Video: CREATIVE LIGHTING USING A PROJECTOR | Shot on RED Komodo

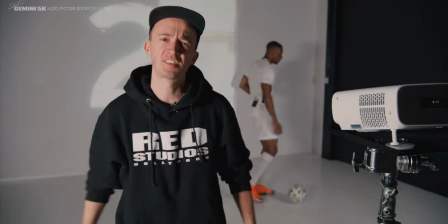Hey, Joey Helms here. Let's talk about creative lighting techniques using a 4k projector and shoot something like this.
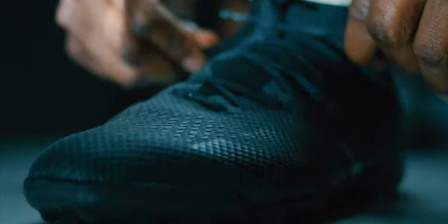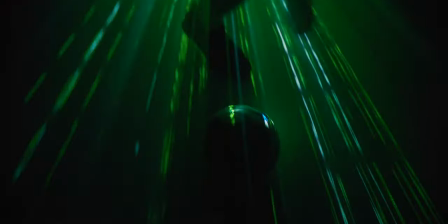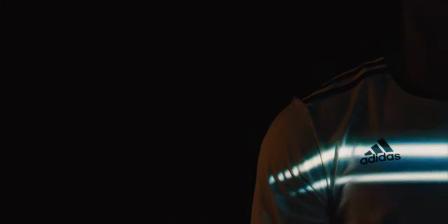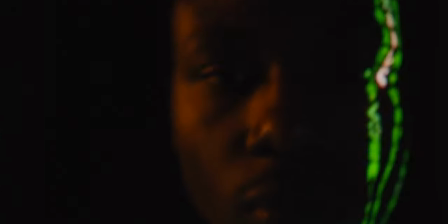So BenQ sent me the latest 4k projector the HD 3550i for review and I asked myself
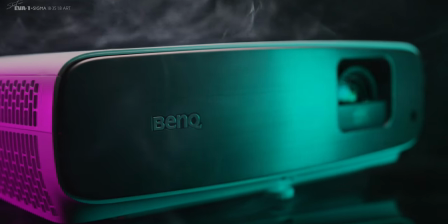how can a filmmaker or photographer creatively use such projector other than just watching movies. So I had a feeling and hit up DP Rob Gregory and he said... Let's shoot a spec ad. I said heck yeah anything specific in mind he said... How about soccer? You mean real football? Need a player though. I know just the right guy for this. Call me in. Rob, do you think three red cameras are enough for this YouTube video? Why don't we get Patrick out with his Gemini as well? Yeah, I'm down. Guys, can we get started? Let's go! Well, welcome behind the scenes. So now we're going to talk about a few different projector setups as well as a few thought starters on visual elements that you could potentially use to project on your subject and also some tips and tricks and watch outs that we learned on our shoot today.
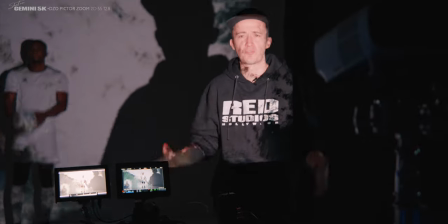All right, let's start with the obvious one and that's the front projection and there's so much to talk about.
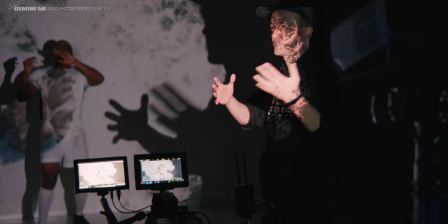So in this setup you basically project the image to the front of your subject, duh,
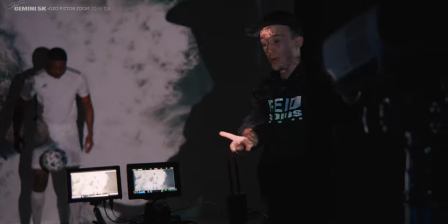meaning that the camera and the projector are both shooting into the same direction onto the subject.
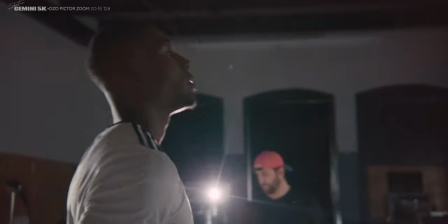Now if you want your projection to pop, have your talent wear a white shirt,
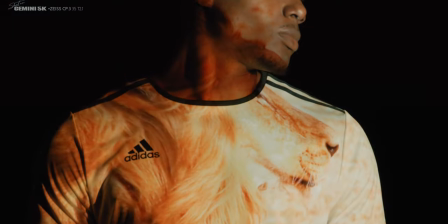like ideally a white shirt it can be also brighter colors but it should be also plain darker colors basically absorb
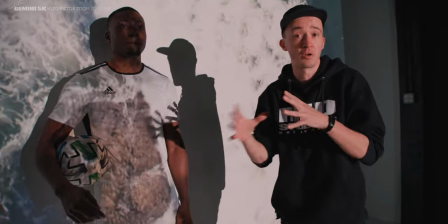the light and don't reflect it as well as much and your image paints basically away this is also
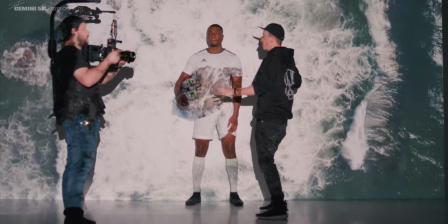true for the backdrop now if you want your image to show on the backdrop shoot against the white wall ideally and also have your talent
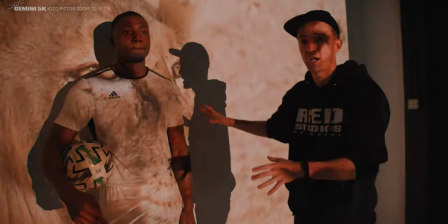closer by so that it that he or she doesn't cast as much of a shadow now if you want your projection to just be on the talent and
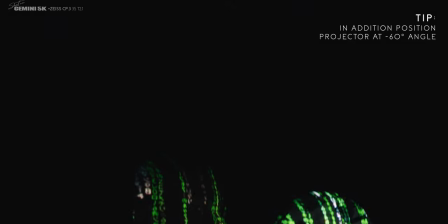disappear here, shoot against the dark wall and have your talent stand as far away as possible so that the projection doesn't hit it as much. Yeah, you always need a dog on set too, otherwise it would be too boring. And a little tip here from Rob. So what you want to do is you want to make sure that the camera and the projector are lined up together and the camera preferably would be a little bit lower than the projector so the shadow cast by your subject will disappear behind your subject. see that's easy is that I take 500 takes and everything he just goes once and that's it let's move on
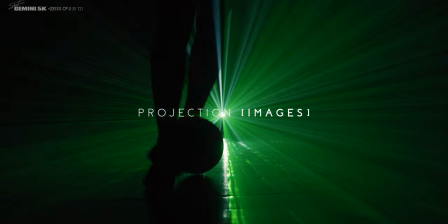now with front projection the image choice that you project on your subject is incredibly important and you want it to suit your story for our case we wanted to
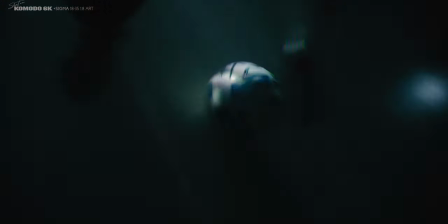create the emotion the energy that football player experiences through abstract art
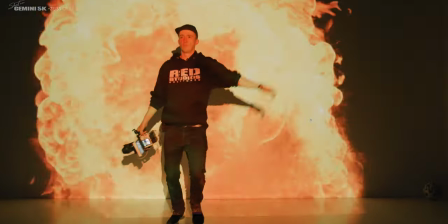as well as through nature analogies. And a good starting point is actually free stock footage sites that provide photos and videos like pexels.com but we also use footage from from Getty.
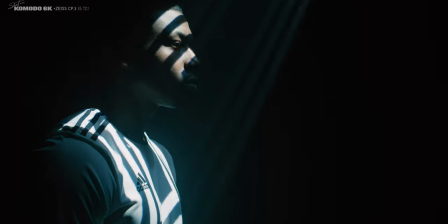For more abstract work you can actually create these elements in your computer in your NLE or Photoshop and the great benefit there is that you
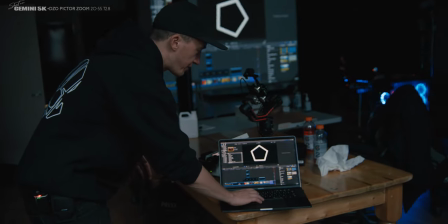can manipulate these elements right as you need them on your subject live in the player so that gives you a lot of flexibility on set as you go.
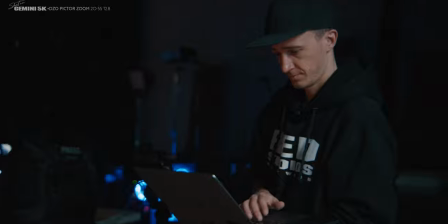One thing we notice works best is if you use images with a strong contrast so that the deep blacks actually
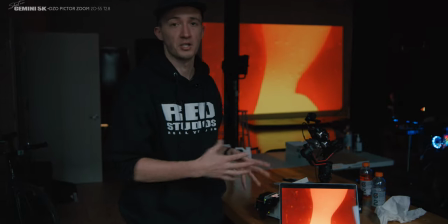help accentuate the brightest parts of the image and also set your subject into more of a spotlight.
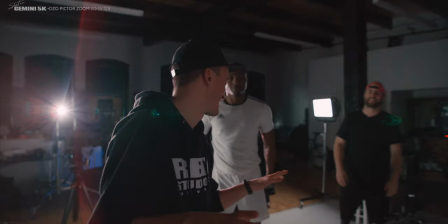That's what I like, that's what I like, that's what I like, that's what I like, that's what I like.